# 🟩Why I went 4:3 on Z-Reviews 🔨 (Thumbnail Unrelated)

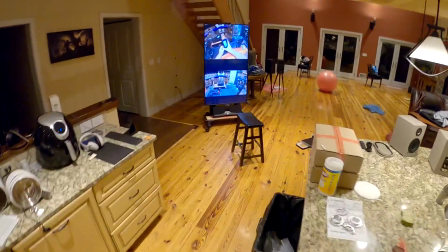0s
We're just explaining to people. Hello. Hello, everyone. Welcome to a second channel video where I cover the topic of Zios.
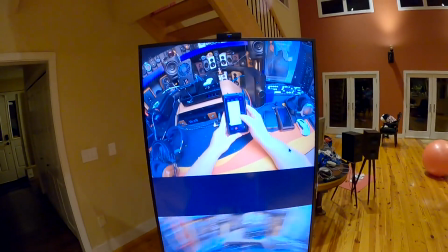7s
Why are your videos for three? What the fuck is wrong with you? CRTs are not coming back. Stop it.
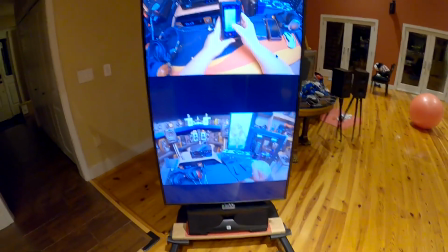13s
So ironically, I'm filming this video in a 1080p,
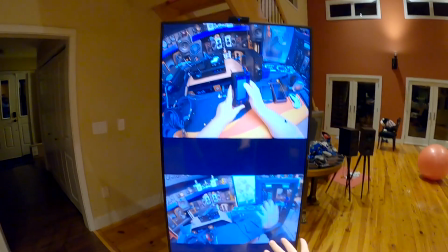17s
but I'm standing in front of or sitting in front of my beautiful vertical 65 inch screen.
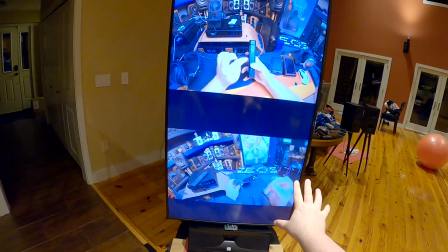24s
And I I have an old school 1080p 60 video playing there and a new school 4.3, 30 FPS video there.
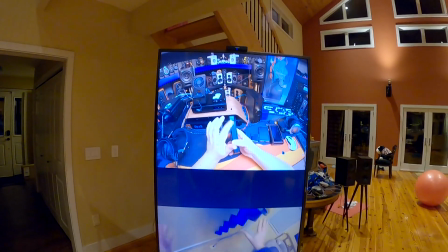33s
And this sort of came about by accident.
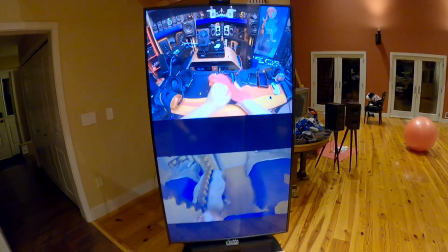36s
I had never wanted to switch to a 4K video format because it changes how long it takes for me to upload, how hard it is to re-encode and edit.
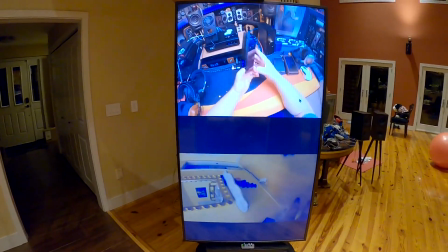45s
And I know I say edit and everyone laughs. But 4K, especially 4K 60 is just massive.
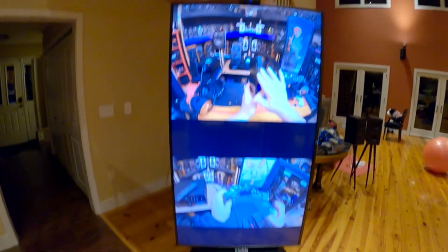52s
And I was never gonna go to it.
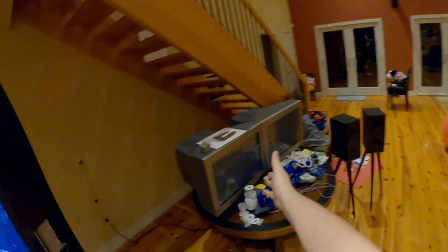55s
but having to film the review of the CRTs we have here I had to play with settings and try to get it so that the flicker didn't happen
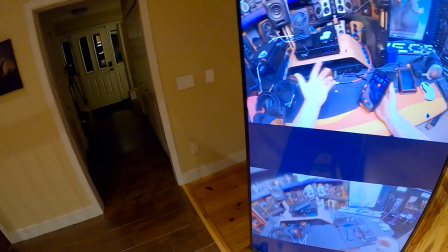62s
and that only happened on 30 fps and I figured if I'm at 30 fps I'm gonna run to 4k and then I tried 4k and
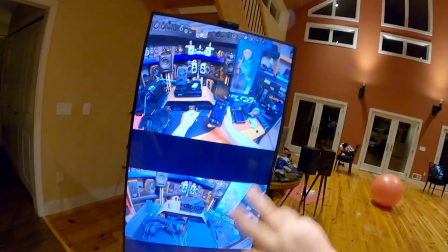70s
4k was something was off with it and then I tried
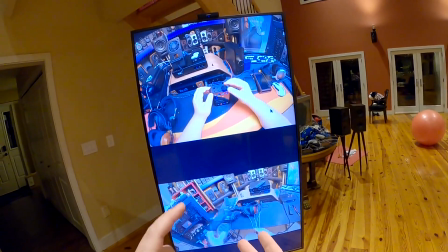73s
2700k because that's there's three resolution settings on the hero 8 which is what I'm using 1080p 2700 and
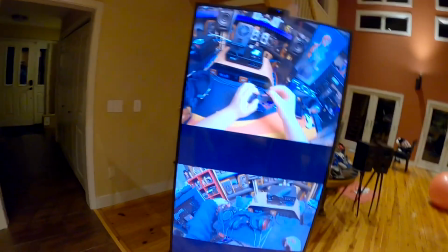81s
4k and when I went to 2700 recorded a 30
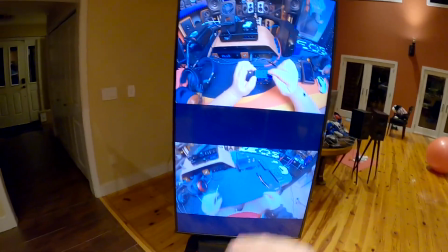86s
fps uploaded it to YouTube YouTube saw it at the larger size automatically scaled it
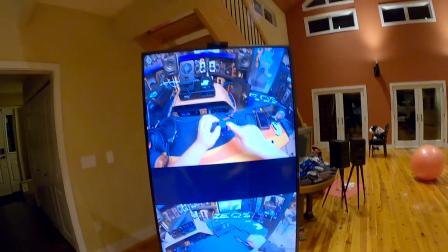92s
to 4k giving me the higher bit rate on YouTube and it looked fantastic and then it dawned on me um most phones
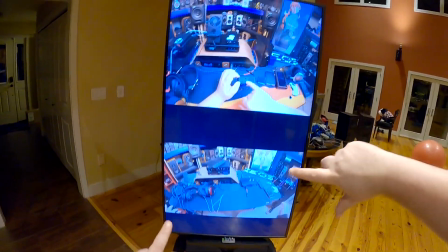99s
most cameras in general they don't have 16 by nine ccds the ccd is the actual part that the light hit and it takes the information from
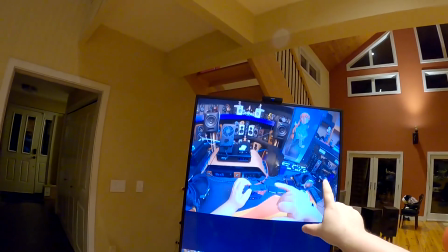109s
the gopro that's the native resolution of the sensor and
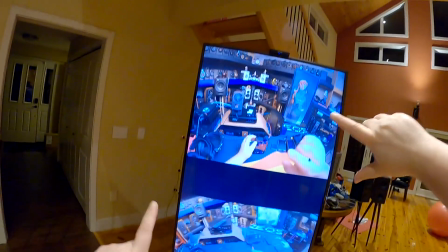115s
actually that's probably cropped a little bit because we can put it in super view which is insanely wide
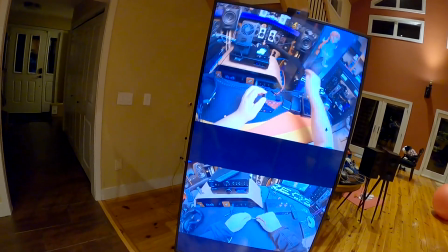120s
but by switching from the cropped because if
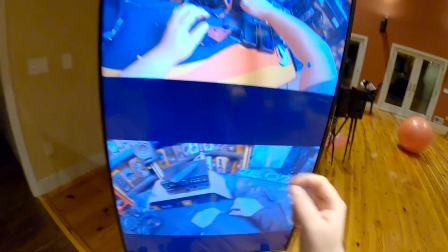125s
you look if you watch these videos notice the waifu screen because that's pretty consistent I think in
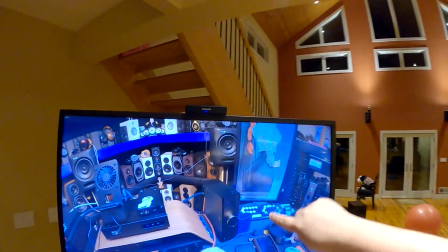130s
all my videos notice how much of it you can see in the new format
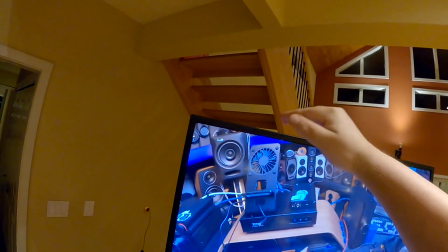135s
notice how much of the second and third shelves you see behind
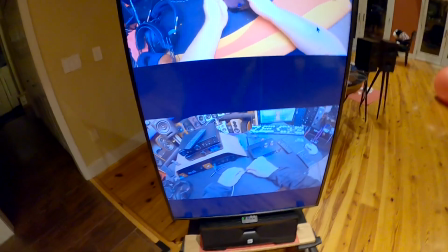139s
the screen and how much you see my crutch we are not 10
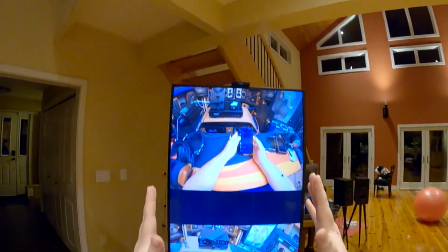144s
the 4.3 is not cropping the sides off people seem to think that's what's
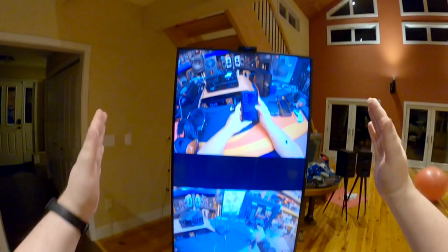149s
happening what's happening is the sides are identical the actual width of what I'm seeing is identical
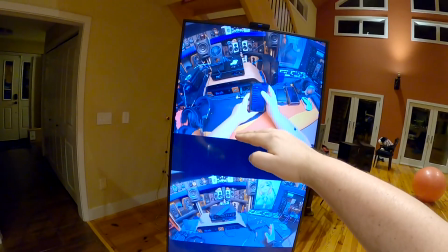155s
i'm just adding back the stuff that was cropped off kind of like the fucking
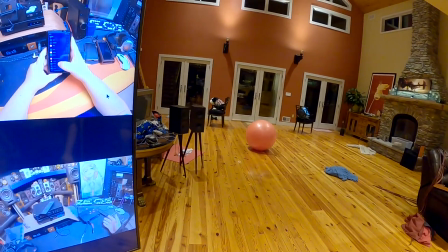161s
of what's his name did the batman movie that was like oh the snyder cut
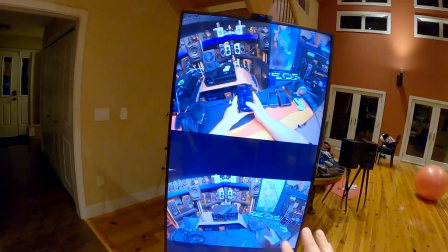166s
i'm snyder cutting z reviews so there's there's several benefits number one we get to see more of the desk
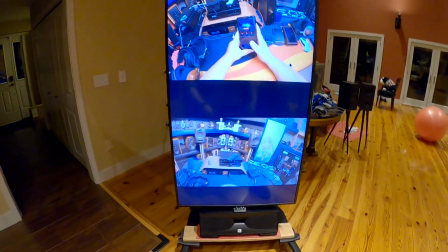173s
now that's making people who run their phones because again you don't have tvs like this But if you run your phone vertical like this,
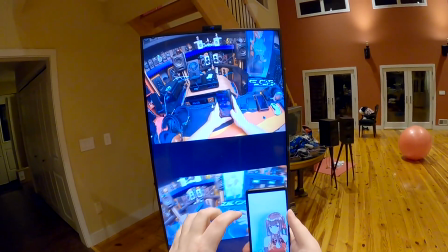181s
you would actually get 33% more Xeos.
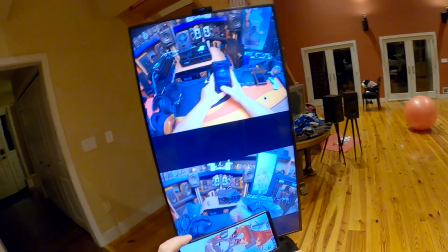183s
If you turn it horizontal, instead of it filling the entire width, you actually get 43% less Xeos.
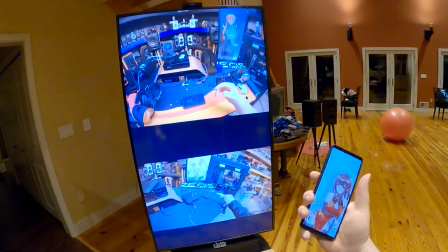190s
So I recommend watching my videos vertically now on your phone just like this, which I find more comfortable anyway.
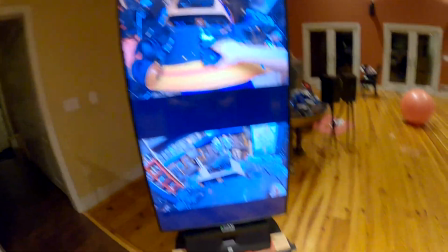197s
But that's not for here nor there. There's several other main benefits to running it the way I am.
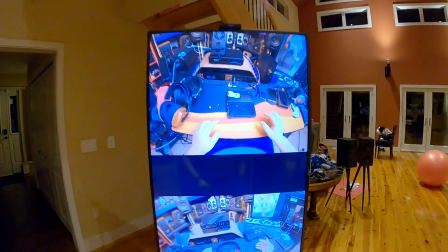206s
look at the colors i've yes i've locked down the isos and things more but because i'm running at a lower frame rate because i had to go from 60
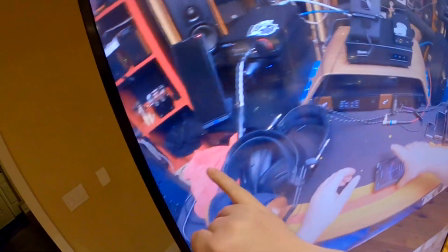215s
to 30 to really notice this benefit all the colors are richer all the things pop more there's more vibrance they're more accurate i was
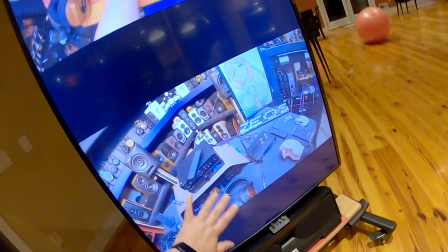224s
using that light above the desk and everything always looked faded out and washed out and those the purple
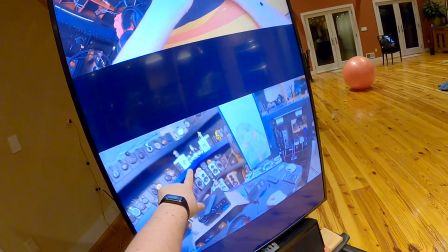229s
of those things looks like shit and i'm not a color correction guy that shit's for dms